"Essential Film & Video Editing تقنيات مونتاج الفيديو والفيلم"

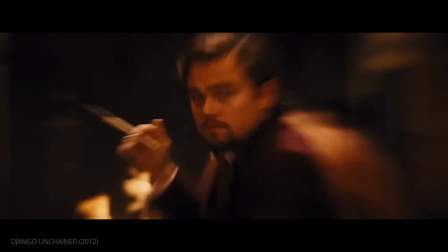Films are made up of sequences. Sequences are made up of scenes. And scenes are made up of shots.
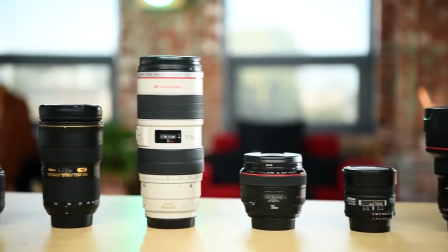In previous episodes, we covered camera lenses, frame rates, discombobulate,
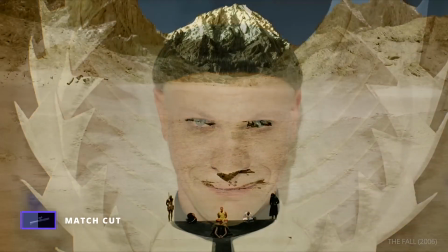and scene transitions.
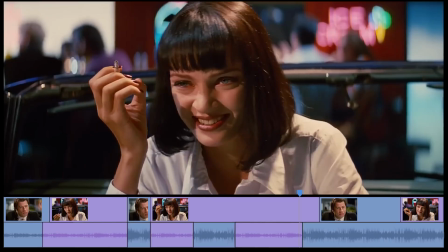Today, we're going to look at another angle of editing by examining different ways we can cut within a scene.
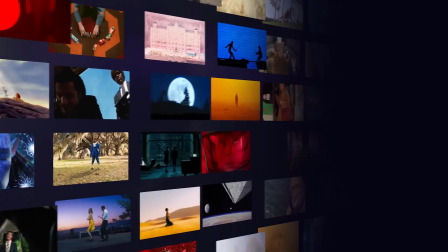This is episode 10 of the Shot List.
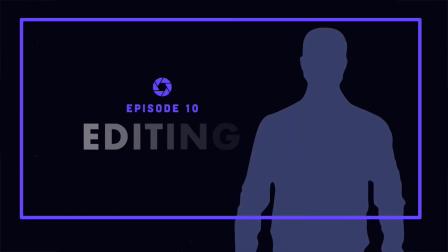Editing techniques.
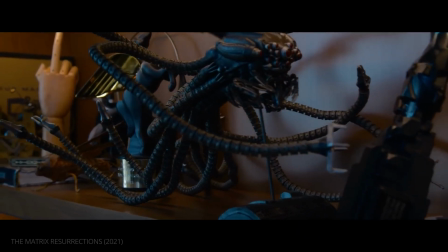Almost all of an editor's work comes down to three choices: what to show, when to cut, and what to cut to.
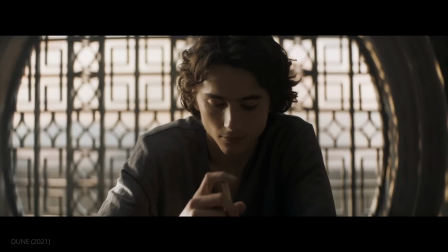What the?
The cut itself is the most basic way to move from shot to shot.
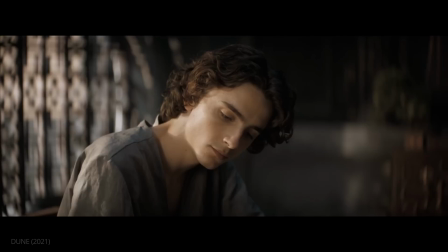And when an editor cuts away from the main action, it's referred to as a cutaway.
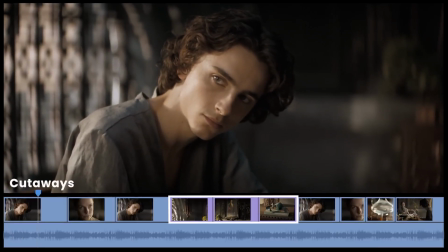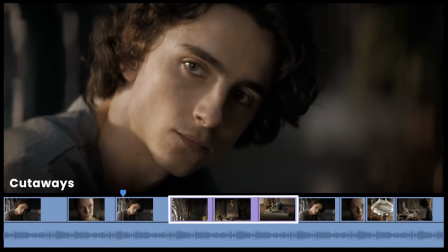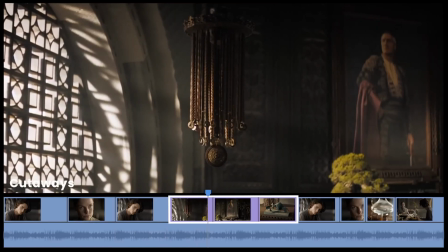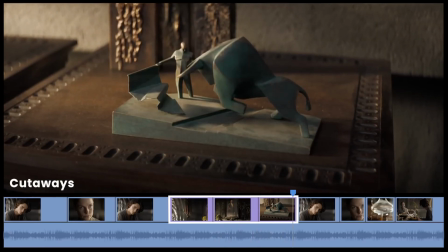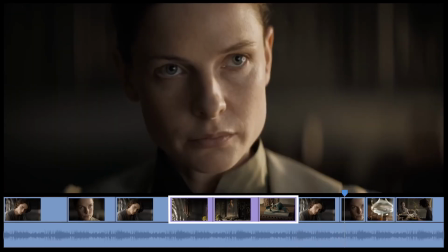Give me the water.
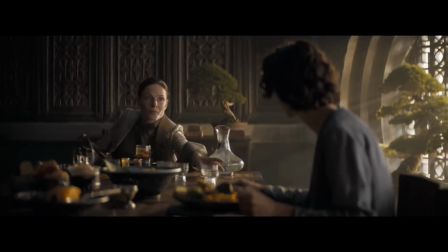Almost.
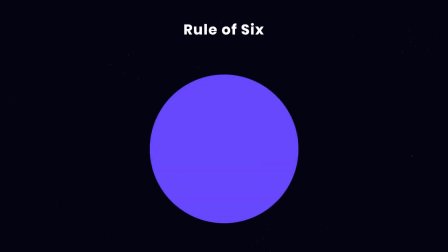Famed editor Walter Murch laid out his Rule of Six, a list of prioritized criteria when deciding on each cut.
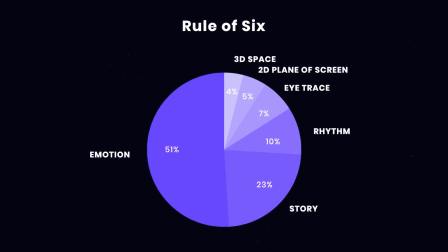How we pace a scene can affect emotion, style, and tone. Is your scene mournful and contemplative?
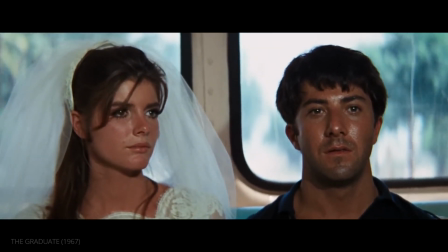Hold on shots for longer.
Hello, darkness, my old friend.
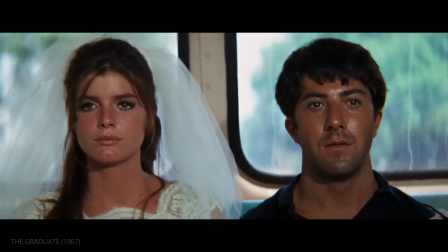I've come to talk with you again.
Is your scene filled with frantic action?
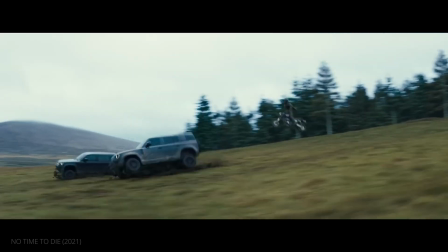Rapid cutting might be in order.
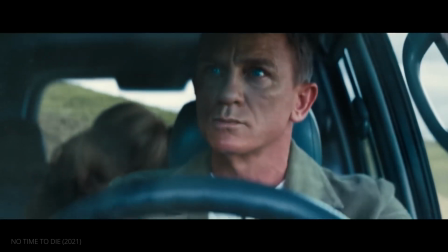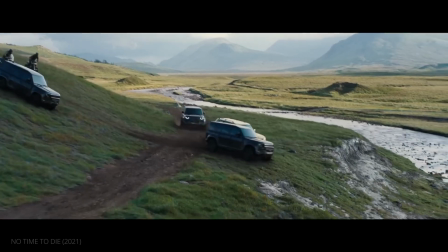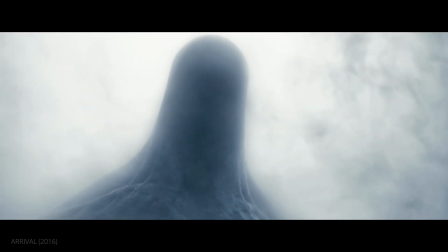Deciding what to cut to is equally important. An editor might use a cutaway to indicate what's on a character's mind.
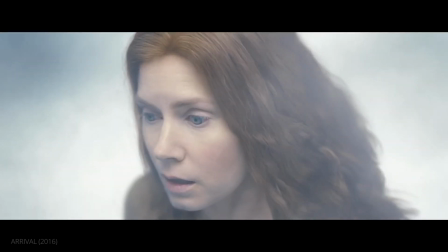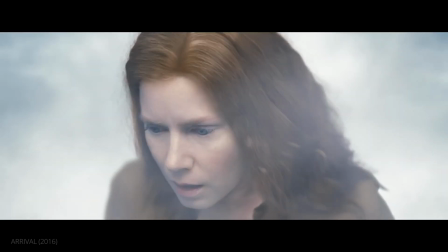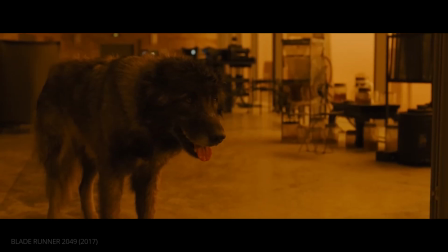Or cut to what a character is looking at. No matter the reason, every edit should be thoughtful and purposeful.
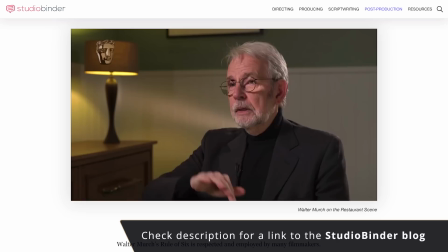For a detailed explanation on the Rule of Six, you'll find a link to our blog in the description.
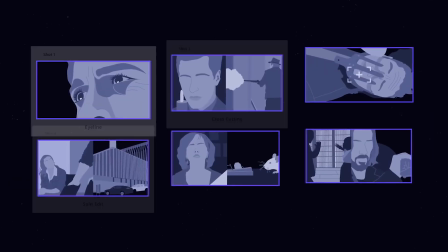This brings us to our first editing fundamental: eyeline.
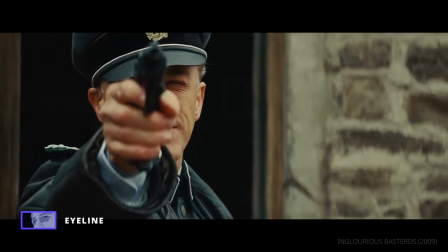An eyeline match is when an editor cuts to the object of a character's attention.
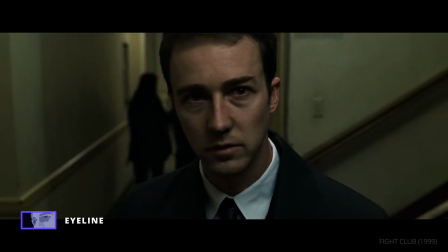Shoshana!
If a character notices something, we cut to what they see.
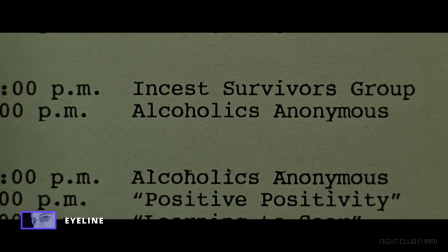The second shot is often a literal POV shot, or from that character's general perspective.
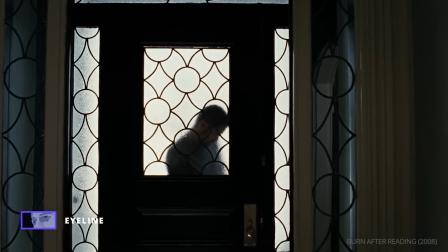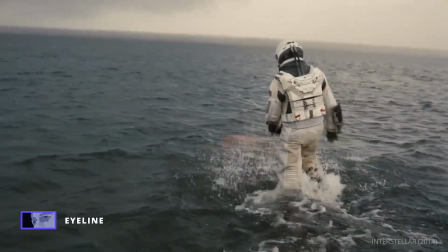This is such common practice that we can build intrigue by either waiting to reveal what they see,
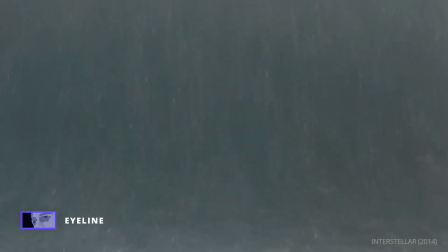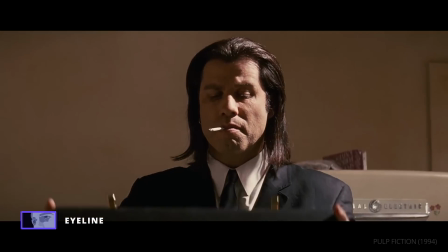Doyle, back to the Ranger now.
or by not showing it at all.
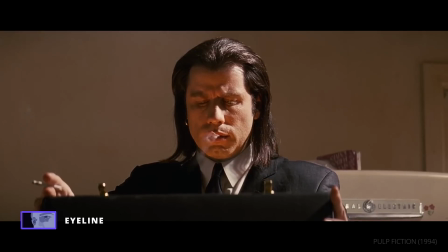We happy? Vincent! We happy?
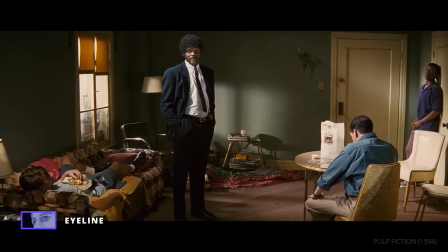Yeah, we happy.
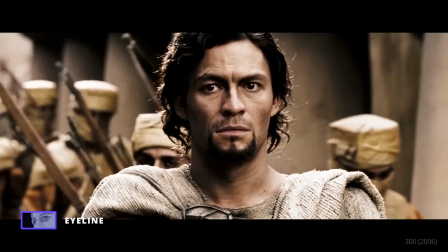Either way, it's the character's eyes that motivate the cut. Consider this moment from 300.
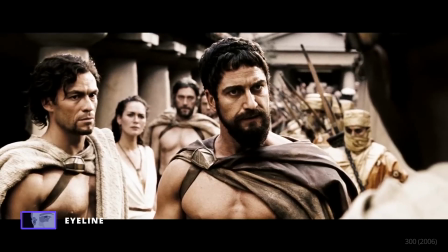Choose your next words carefully, Leonidas. They may be your last as king.
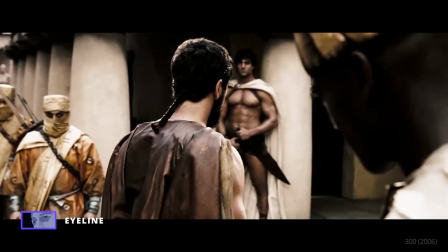As King Leonidas debates whether to submit to Xerxes' control, watch how his eyes guide the edit.